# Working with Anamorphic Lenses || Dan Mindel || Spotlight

The other part of it is that close focus anamorphic Primo lenses that I use,
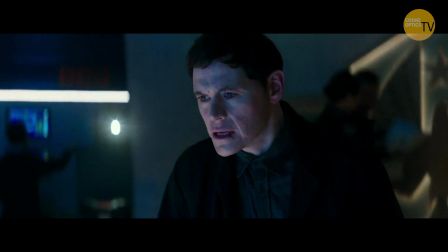they focus down to about two and a half feet,
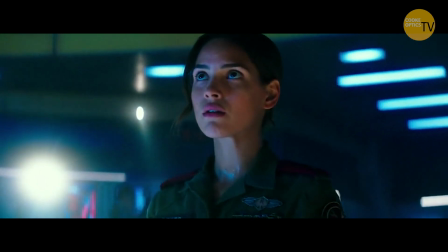which doesn't sound very sexy in today's terms, but on the big screen, two and a half feet on a 40mm or a 35mm or a 50mm or a 75mm or a 100mm is a pretty massive close-up you can do a close-up on a 40
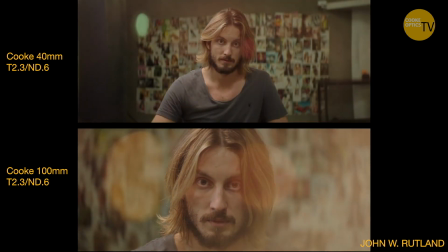or you could do a close-up on a hundred it just depends what you're trying to do but the
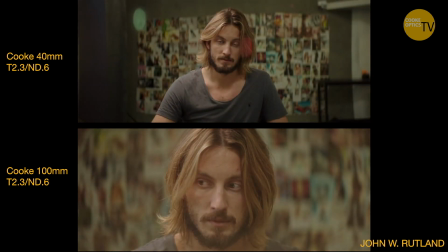nice thing about anamorphics is because the frame is so elongated and wide if you did want to shoot a wide-angle 40 mil close-up you still got a whole chunk of frame on one side or the other if you frame eccentrically to include other parts of the set or the location or whatever. So it's a it's part of the toolkit the byproducts of using those lenses are the the focus the way the focus falls off
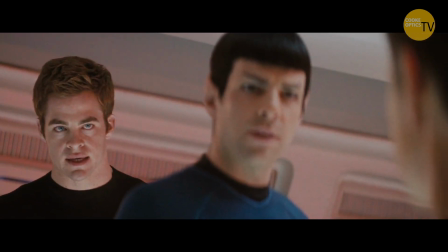the way that the focus breathes when you rack focus and also the way that the depth of field has textured the bokeh.
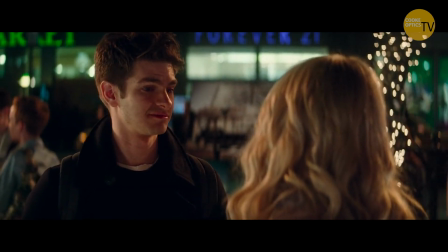What we have done on the last two sets of lenses that Panavision have built for us, we have set our focus into the center part of the the frame so that the top and the bottom sort of drop off to accentuate the bokeh and the anamorphic distortion that you get with the background.
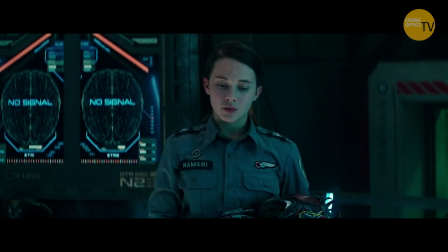We've also included a degree of softness into the lens
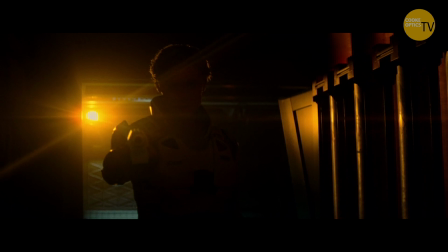that means we don't have to put a filter on the front of the lens for diffusion.
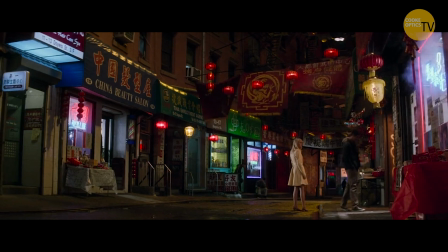The question I always ask is why would I want to put a $50 piece of glass in front of a $60,000 lens?
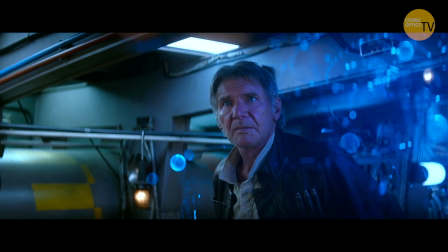What am I trying to do there? And so I try to think about it the other way around. I wanted to build that into the lenses and I wanted the bloom that I got with diffusers as a part of the inherent character of the lenses.
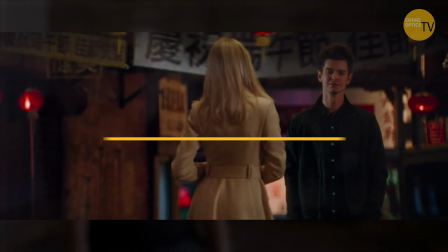In an ideal world, 2.4.0 is taken into account when they design their sets. The nice thing about it is that because it's so skinny the frame that
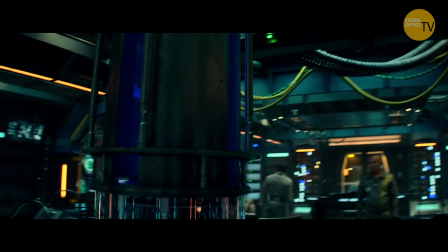you can have lower ceilings and you can have stuff hanging in
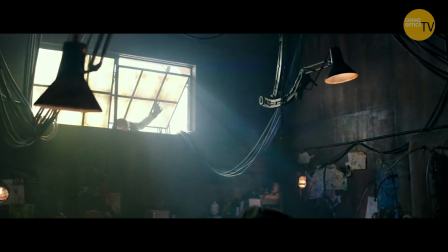frame from above as well as below so you can easily have texture coming from both up and down on the frame